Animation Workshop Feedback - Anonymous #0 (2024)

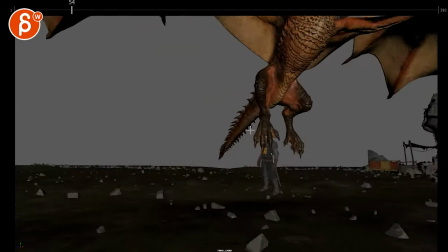(7:28)
here that's the main action is this i think you you can be you can pan later later later later
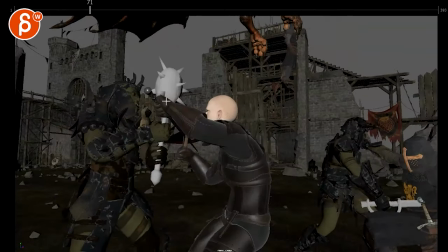(7:37)
and then we get to you know right around here when this action happens they
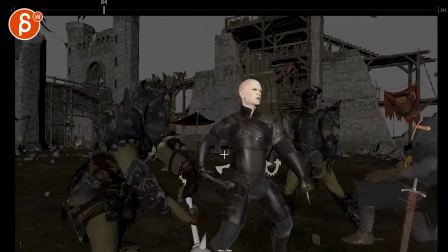(7:43)
might be here and I think that's fine was then we settle on this I
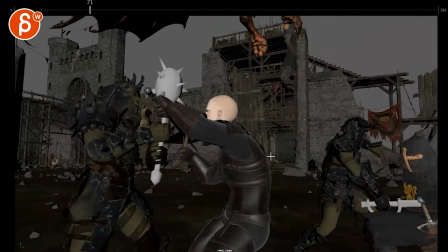(7:49)
think that should be fine the tricky thing too this is for you you might have to explore
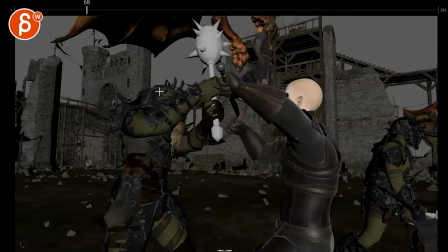(7:57)
either templating so we understand what your plan is or different colors or starting to add hardware fog because the tricky thing is the hue and value the colors everything all of this here except this guy
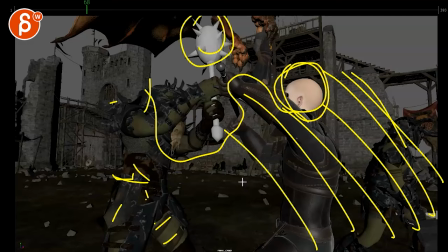(8:10)
and this really starts to blend in like that we don't quite understand what
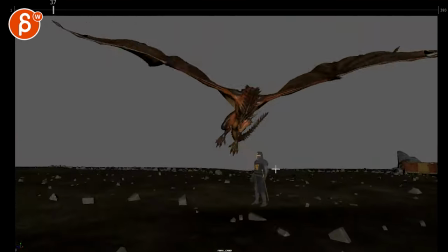(8:16)
is going on like all i'm seeing if i just watch the dragon i'm
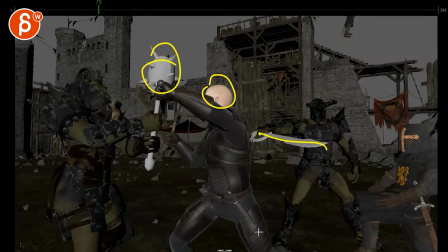(8:22)
seeing this and then this that's what i'm noticing so could this be
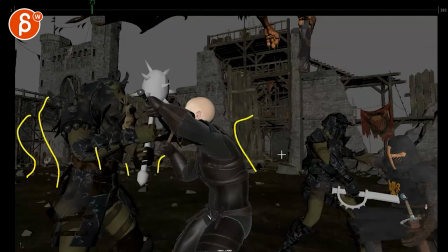(8:27)
could there be fire haze it out with lots of smoke put some hardware fog haze it out put some red lights in there maybe have some like right uh right red um geometry that you just copy paste copy paste with on off on off or flickering
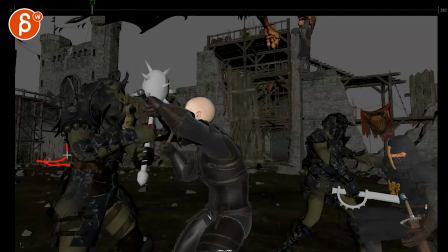(8:41)
so imagine this here all of this behind them is on fire again i'm not saying that's what you should do but think in terms of maybe lighting there's something going on back there and because of that bright color it silhouettes the foreground characters and gives them rim
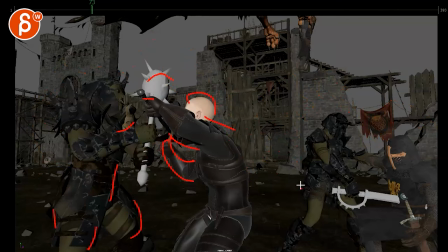(8:59)
lights where we really understand all the edges and the silhouette
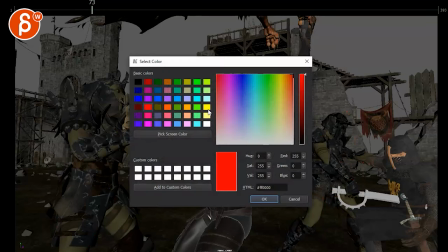(9:04)
just a bit better just think potentially and if you don't want to go that far
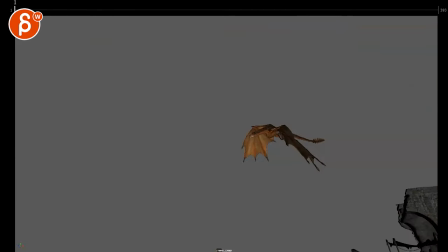(9:11)
um maybe just like within the play blast the key light you know this could also be the sun could be setting so you have a nice rim light through there
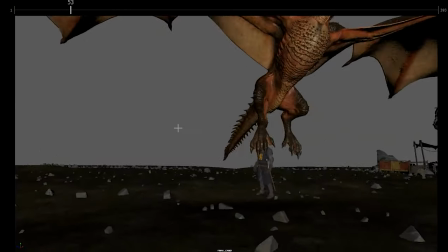(9:19)
and then as all of this happens there's just a very strong
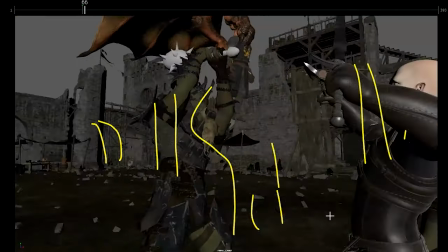(9:24)
red rim light like this you know it just it will highlight
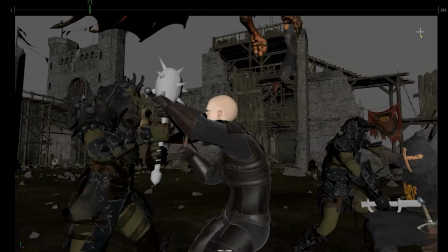(9:29)
and separate those characters and i would still put in obviously the skies it's not all gray uh and harder fog to haze it out a little bit just for foreground make ground background layers
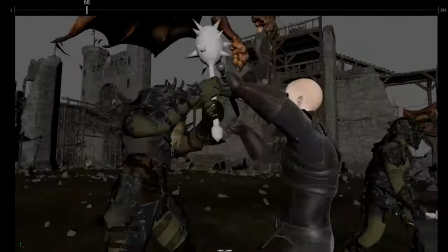(9:41)
and then for this it strikes me with this guy like he's very i know you want it to be real real-ish but i
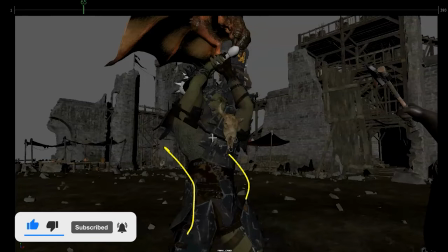(9:53)
think it's okay for stuff like that to go a bit further like this is what is what am i
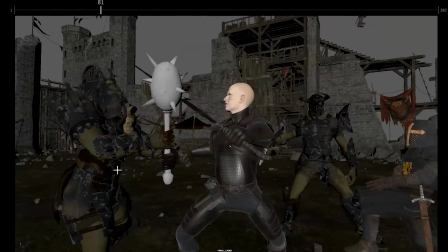(9:59)
looking at this is some creature or something some creature
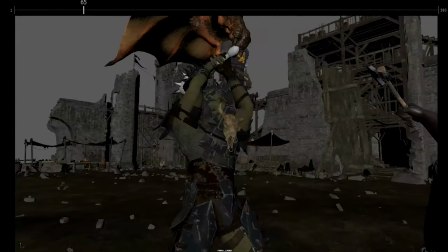(10:05)
it's not human so that gives you a license to go you know what i'm attacking this guy but i'm gonna be like
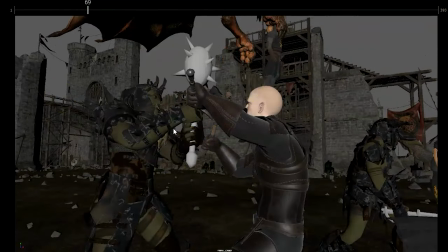(10:12)
maybe even one arm and then over time two arms and just push
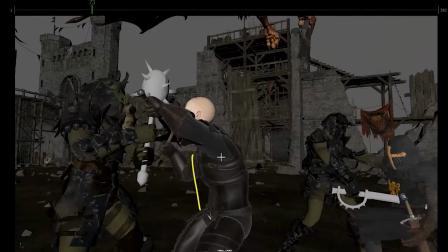(10:18)
that a bit more while this guy is the the stiffer because he has metal plate here he is
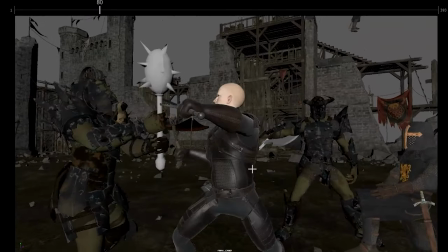(10:24)
in an armor and he's human that could be an interesting contrast what i would avoid though is stuff like this where the head and the chest are fairly
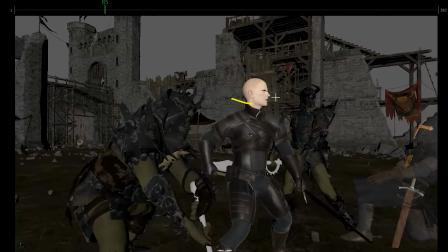(10:32)
aligned in the orientation i see that the head is doing more but he looks more
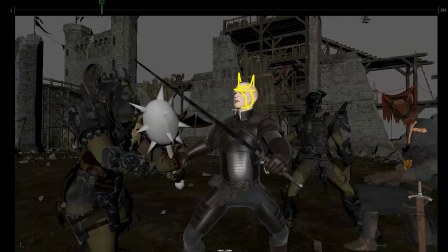(10:37)
like batman michael keaton batman where he can't turn his
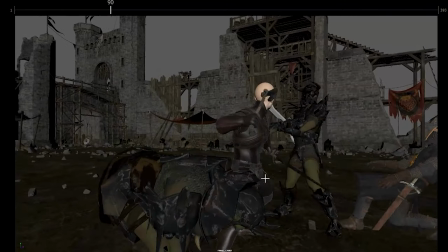(10:41)
neck so the body and the head are kind kind of moving as one watch out for that and again because you have this guy move in front of it we're losing all of this in terms of silhouette so you have to work a bit more into a stronger silhouette where we don't have
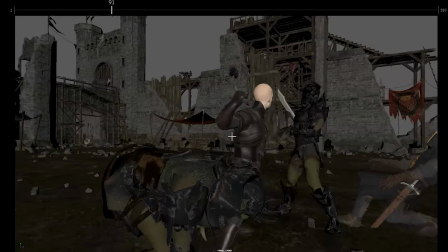(10:59)
like this overlaps this overlaps this gets in this guy's face we just got to work on something like this that's a clean moment but we're losing this prop in this set so with lighting and everything this will hopefully stand out more but you might have to consider
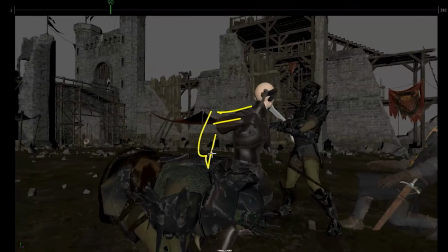(11:14)
and this might be lower and then he drags it up with more of a drag like this up like that so we don't have overlapping shapes like this i know it's fast but
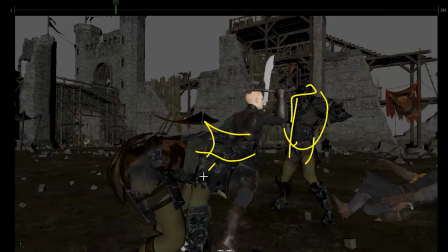(11:27)
on something again because of the colors and the proximity everything i think you want to keep every frame as clean as you can for silhouette even here when he goes into you want to enjoy this moment he's already up there covering this
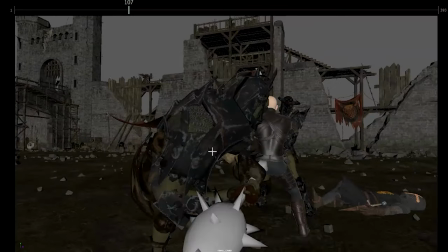(11:40)
guy and now we got overlap over overlap with the same value here again hard to understand what's going on this is cool though like this almost works as like a 3d
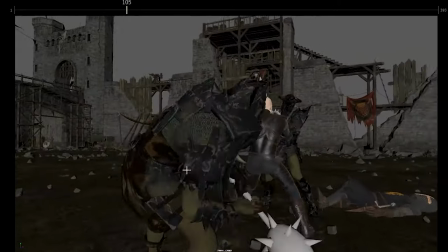(11:49)
piece 3d glasses like past camera i think one other thing you can do is give those weapons a bit more weight
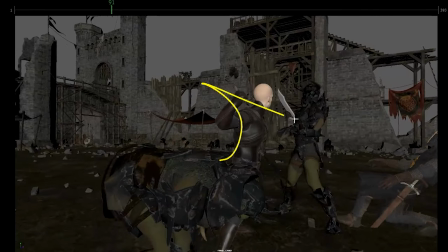(11:58)
this is pretty small i get that this goes up and immediately into this this guy feels like paper
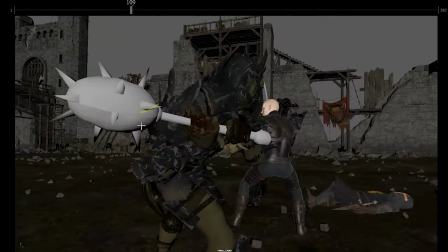(12:04)
so it would have to be and hold this a bit longer into this
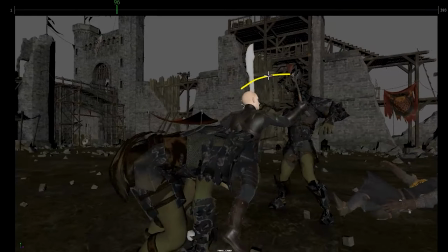(12:11)
and if that means you got to just slow down a little bit of a moment through there with these guys that's okay because you just hit this guy
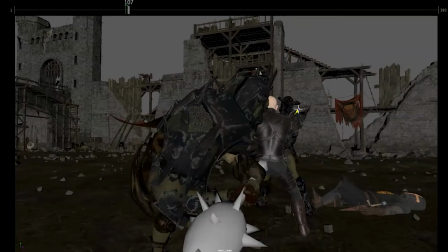(12:18)
so this guy could go i may bring up a hand here to maybe pull out the axe and this guy is already looking back but
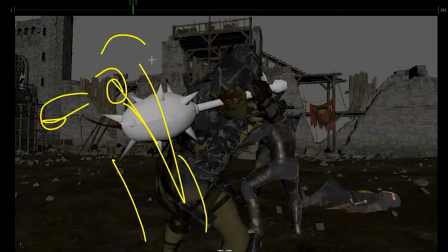(12:25)
because maybe this might be staged over here so this guy would be here and then the human would be here so there's separation because we're kind of missing
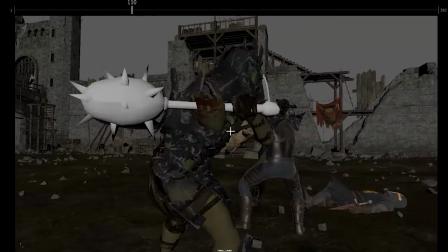(12:32)
the fact that this guy is looking back and is ready like one frame then we don't see him so just watch out you might have
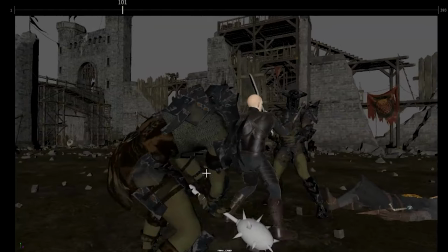(12:40)
to globally stage this guy over there or tweak the camera bit if this is all fairly fixed
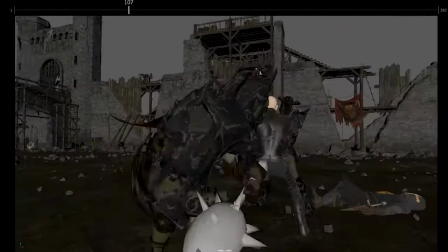(12:45)
this here we have no idea what he's doing
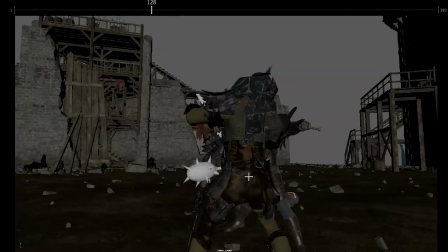(12:51)
he goes down and he still has his axe something in there right and then it's like i don't see is a sword okay it's a sword so
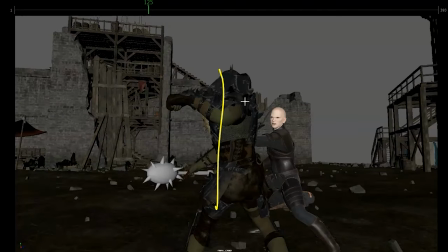(12:59)
don't quite see it this would have to be here but then this character is more here and you can stay there and it's more like you
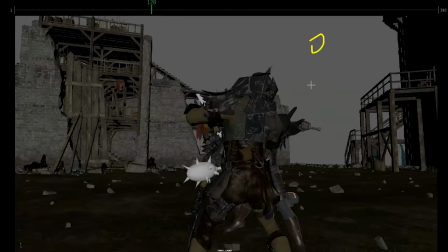(13:08)
know it's maybe not that close but it's just camera wise we're not human or creature whatever camera camera would have to be here so there's a bit
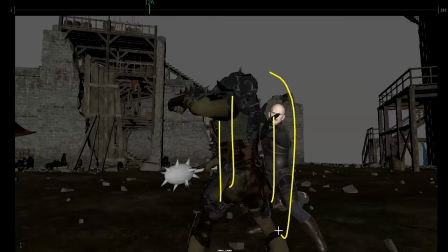(13:17)
more cleaner silhouettes because you're overlapping all three characters we're missing everything because
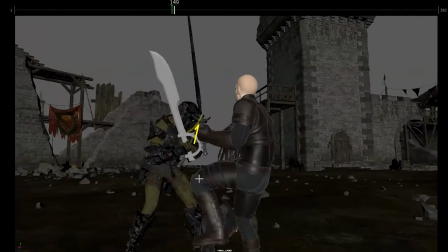(13:23)
this guy's still struggling obviously still has the thing in him that's awesome i like this so once we're
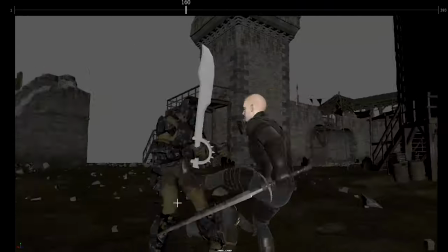(13:29)
here that's cool it's all clean i think given that
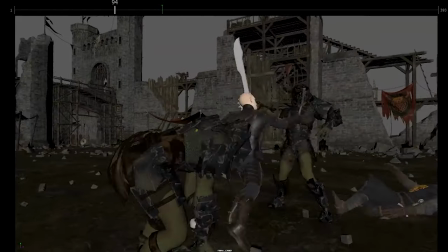(13:35)
this guy is struggling you could also do something and go like and
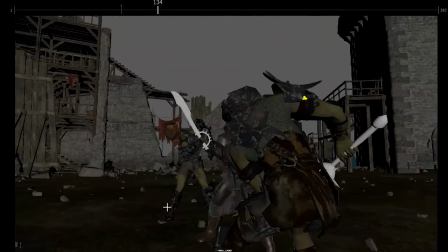(13:40)
he's already
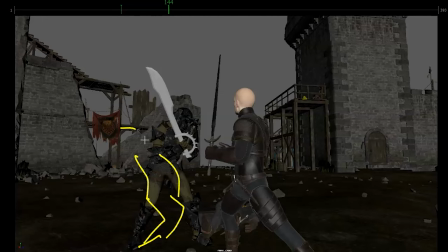(13:43)
slowly bent on his knees he's kind of like back here one arm trying to get this out the other arm is trying to hold on to the sword
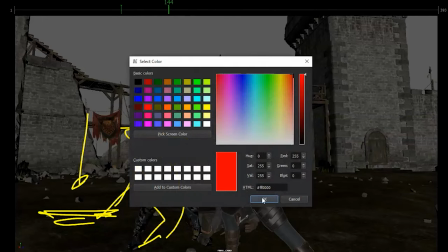(13:52)
but the sword is heavy it's going to drag this arm down and this guy is trying and trying like he's trying to get
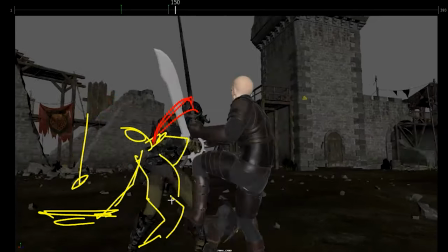(14:00)
this out and it's like the mercy get out of here
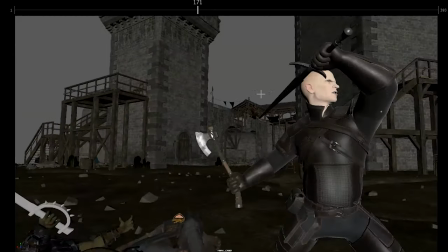(14:05)
this watch out this feels more like he's about to hit someone else it's like he knows but we don't know
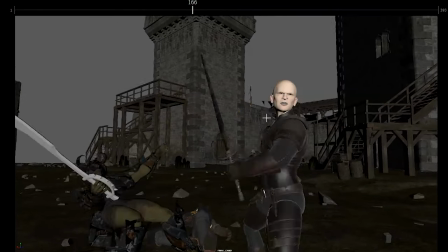(14:11)
that someone's there watch out looks like he's looking into my soul gotta get him to three quarter bit sooner but yeah this
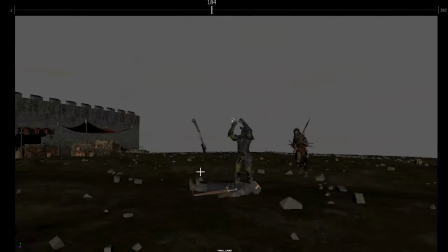(14:17)
feels like oh are you attacking someone else wait but there's no one here what happened and then so it's almost like you want to do this
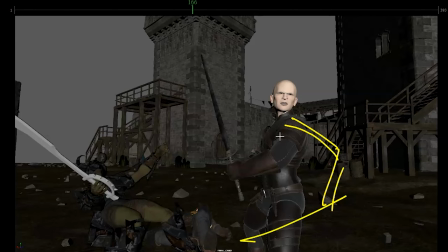(14:25)
and then keep that sword low it's almost like you can have that sword down here and it's not distracting so you can focus just on the face
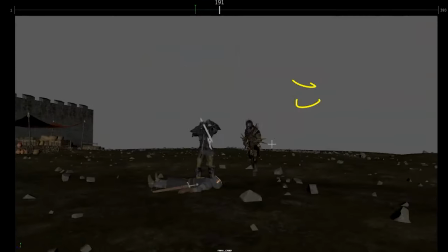(14:33)
and you can have like open mouth going ah into this i like the hand off though but hold on hold on what is he doing this guy gets hit in the stomach
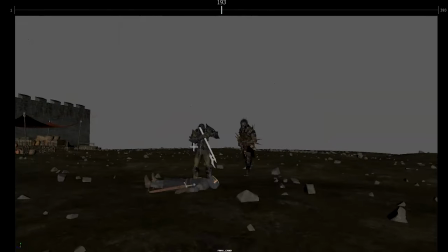(14:47)
and then falls back i since this is so far away personally what i would do it's tricky i would actually not
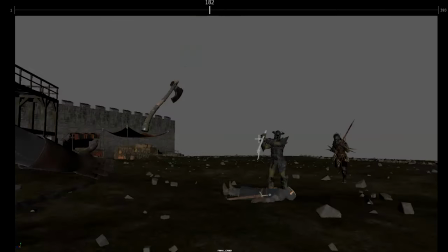(14:56)
do this as far as a destructive i'm just speaking out loud and you can obviously do whatever you want to do
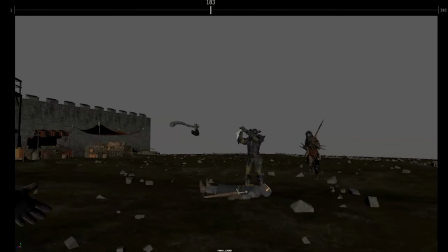(15:00)
i would have this guy almost roar like he's mad that his friend died right we pan over and this guy is more like this i'm mad you killed my friend so that